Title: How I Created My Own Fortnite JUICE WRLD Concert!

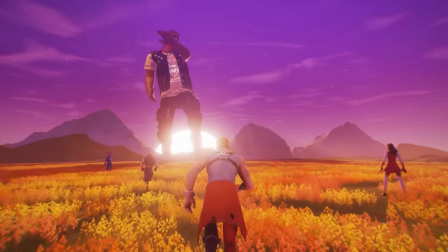[0:00]
I created my own Fortnite Juice World Concert.
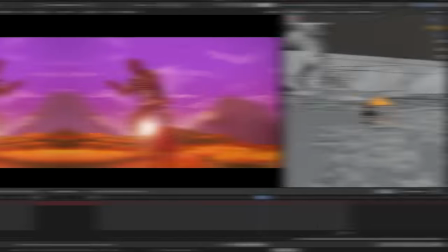[0:04]
This entire thing was created by me using a 3D software, and here's how I did it.
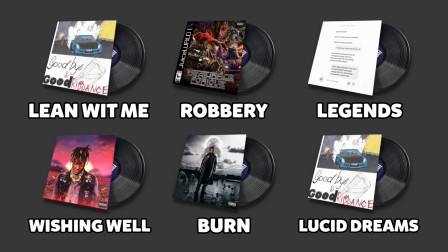[0:09]
I chose six of Juice's best and most popular songs. The first song is Lean With Me.
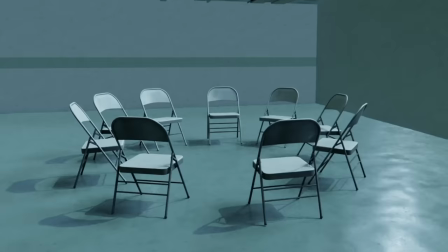[0:14]
I spent the first couple of days rebuilding the environment of the music video.
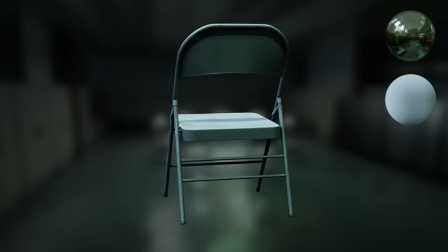[0:17]
I modeled objects from scratch and filled it with some Fortnite assets, trying to get as close to the music video set as possible.
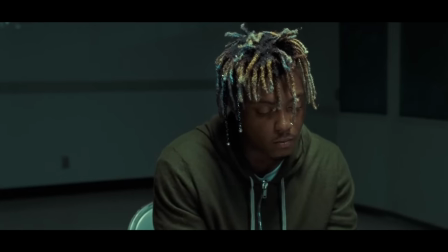[0:23]
For the Lean With Me scene, I wanted to recreate the outfit Juice wore in the music video, And in a previous video, I already created two different Juice WRLD skins.
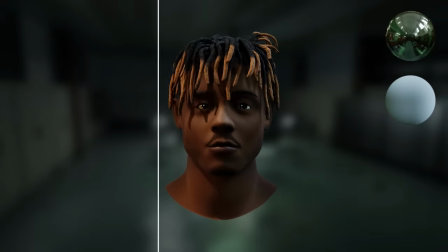[0:30]
So I took the head of my old Juice WRLD skin, retextured his dreads, and I gave him a similar green hoodie.
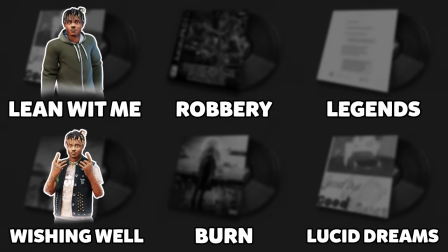[0:35]
Looks perfect so far. I wanted to have one outfit for each song, meaning I still had to create three more.
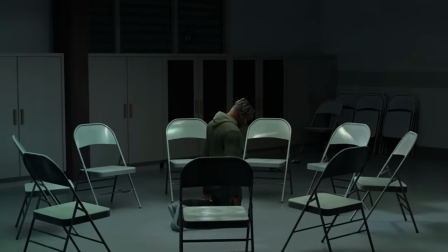[0:41]
We're one week in, and I finished the skin and the scene for the first song. Now, um, what's next?
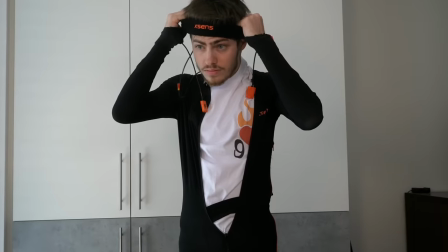[0:46]
I need to figure out an animation for the Juice WRLD skin. For the character animation, I will use my $20,000 motion capture suit.
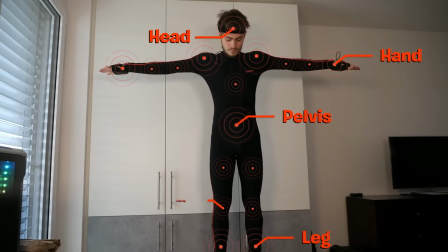[0:52]
It has 17 trackers on various parts of my body to analyze my movement, which I can then transfer over to a Fortnite skin.
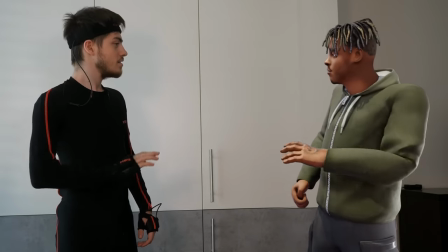[0:58]
Hey, what's up? Everything good? Yeah?
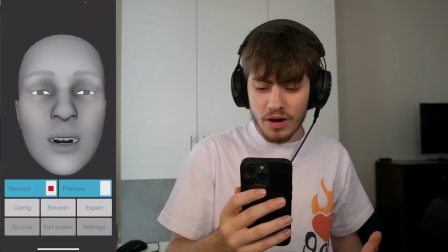[1:01]
For the facial animation, I downloaded an app which lets me record my facial movement, which I can then project onto Juice WRLD.
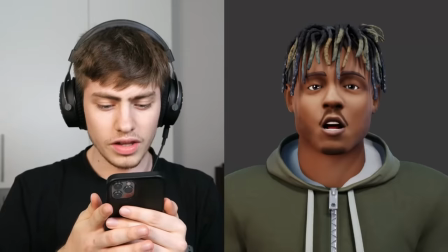[1:07]
And now he's talking. He basically says whatever I say. That way I can transfer my movement over to Juice WRLD and make him sing his own song.
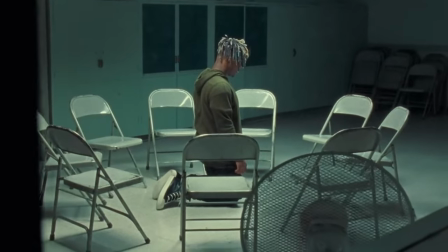[1:15]
It was time. First, I knelt on the floor because Juice did the same in the music video. The idea was to have the camera spin around the chairs and he would be kneeling in the middle.
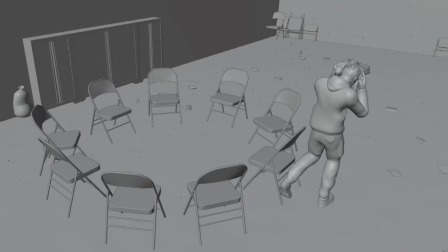[1:23]
He then slowly stands up and walks over to the other side of the room. I swear recording in this suit is so awkward.
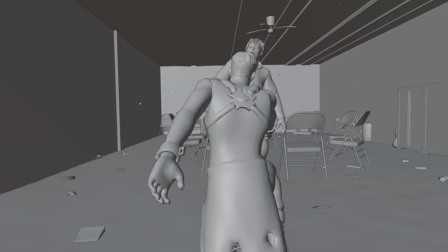[1:30]
He walks over there and then helps up the player or the character that actually watches the event. They then both walk over to the chairs and sit down.
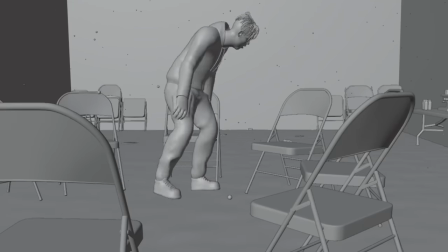[1:36]
This was particularly difficult as I didn't have space to put nine chairs in the hallway of my apartment.
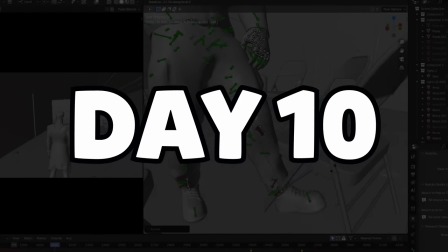[1:42]
I spent the next two days cleaning up the data and then finally...
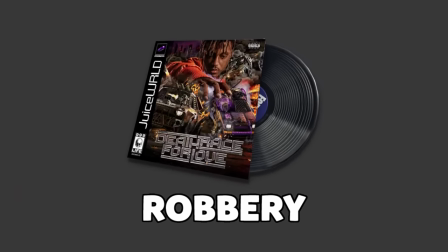[1:48]
Alright, the first scene is done. On to the second song, Robbery. I once again really liked the vibe of the music video and decided I wanted to do something similar.
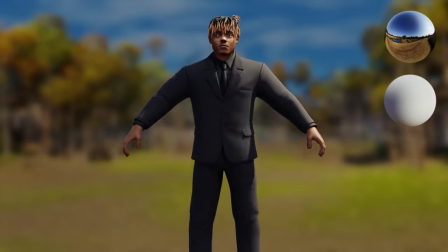[1:57]
Starting with the skin, which is really simple this time. Juice's iconic robbery outfit.
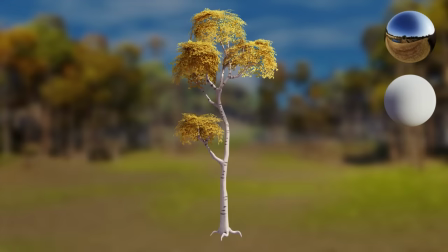[2:01]
For the scene, I started by importing Fortnite bushes and trees. Then I focused on figuring out the basic shape of the landscape.
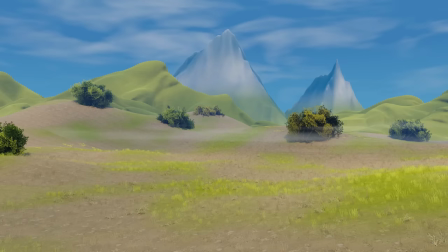[2:08]
Added some desert grass to close and match the music video. Added the bushes, the first set of trees, and then the second set of trees.
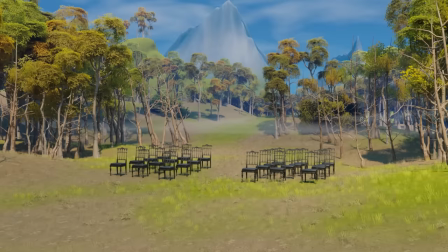[2:13]
I then added the same wedding chairs from the music video in the middle. And I added some players that would sit on the chairs watching Juice will perform.
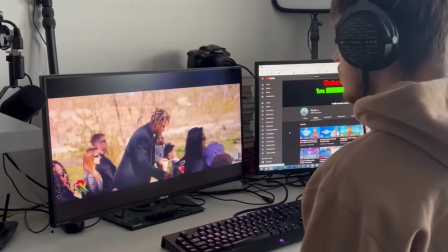[2:19]
On day 15, I was watching back the music video to get some ideas. On day 17, I then started practicing some of the moves.
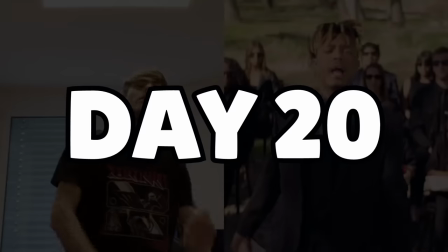[2:25]
On day 19, I went to Ikea and bought a pet monkey. Look at his smile. On day 20, I started seeing some more progress and I was pretty much able to perfectly do the moves.
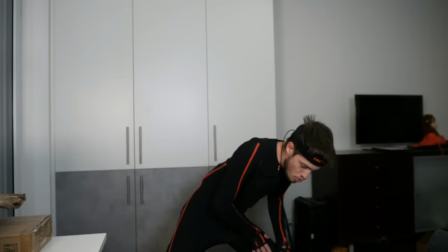[2:33]
The next day, I then decided it was time to get in the motion capture suit. This is what all the practice has led to.
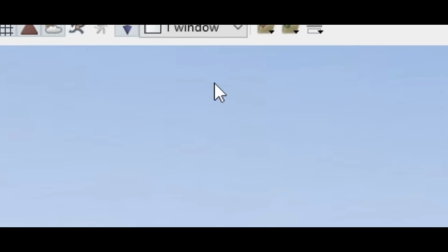[2:40]
I took one last deep breath. I was ready. Why is Ninon calling me? Wanna play Minecraft Bed Wars? I'm busy, sorry. I'm already in my motion capture suit. I'm about to record it.
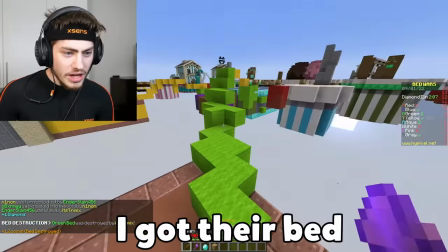[2:50]
Okay. I Got that bit. I got that bit. I got one. I got one nice. We played bed wars that entire night.
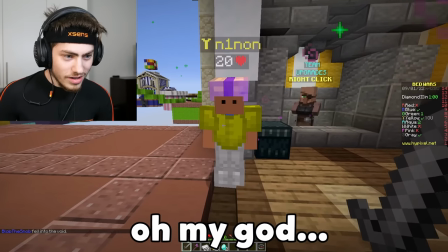[2:57]
Will you marry me? Oh my god Yes, I will yes, I will
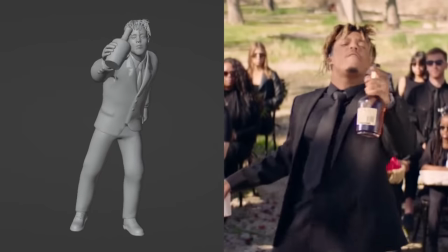[3:03]
Actually hard to play in the seat the next day I then actually recorded the performance and it turned out great another iconic
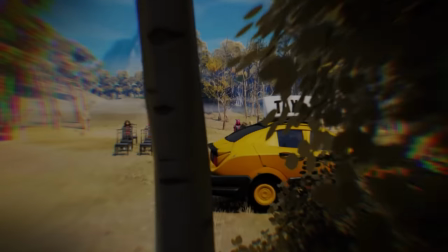[3:09]
part from the music video was the taxi So I decided to start the scene off with the camera slowly zooming into juice
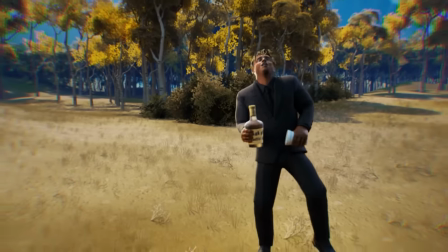[3:15]
then cuts to a close-up of juice singing the song From there on, it slowly fades back into the player's perspective and Juice WRLD does his performance.
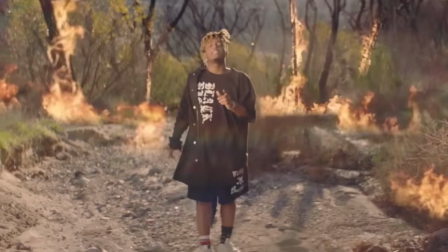[3:22]
I also noticed that in the music video, the trees were on fire. So I experimented around trying to get some good looking fire.
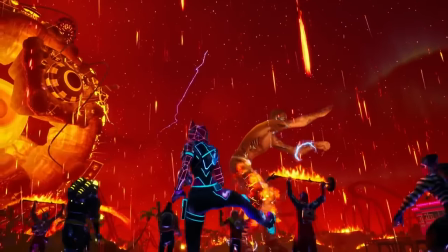[3:28]
You know what this reminds me of? This crazy scene from the Travis Scott event. Just imagine I did something similar. How sick would that be? But yeah, that would probably take an extra week to do. So there's no way I'm doing that.
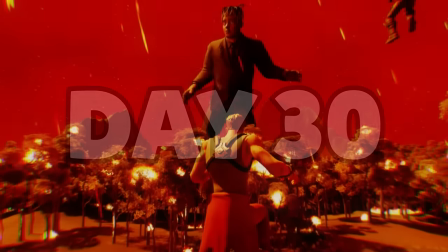[3:38]
It actually only took six days.
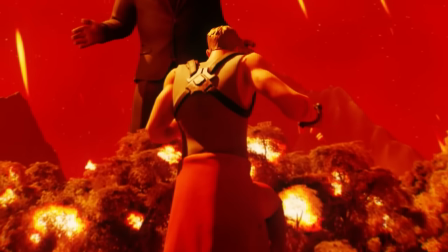[3:40]
I set tons of trees on fire, made Juice WRLD massive, made the players bounce up and down and recreated the meteor rain effect from the Travis Scott event.
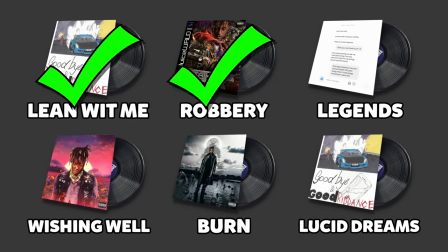[3:48]
That means the robbery scene is done. Only four more to go, and the next one is Legends.
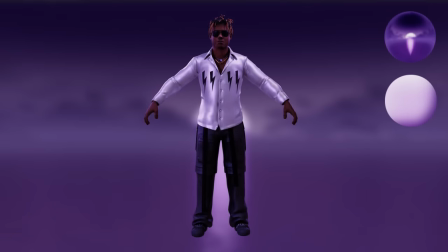[3:52]
For the outfit, I used the one that I created in my previous video. For the scene, I started by adding in an ocean and a sun. The song Legends kinda gives me a heaven type of vibe, which gave me the idea to add angel wings to the Juice WRLD skin.
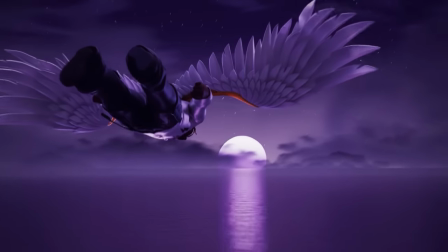[4:04]
What I had in mind was to have Juice WRLD fly over the ocean sunset.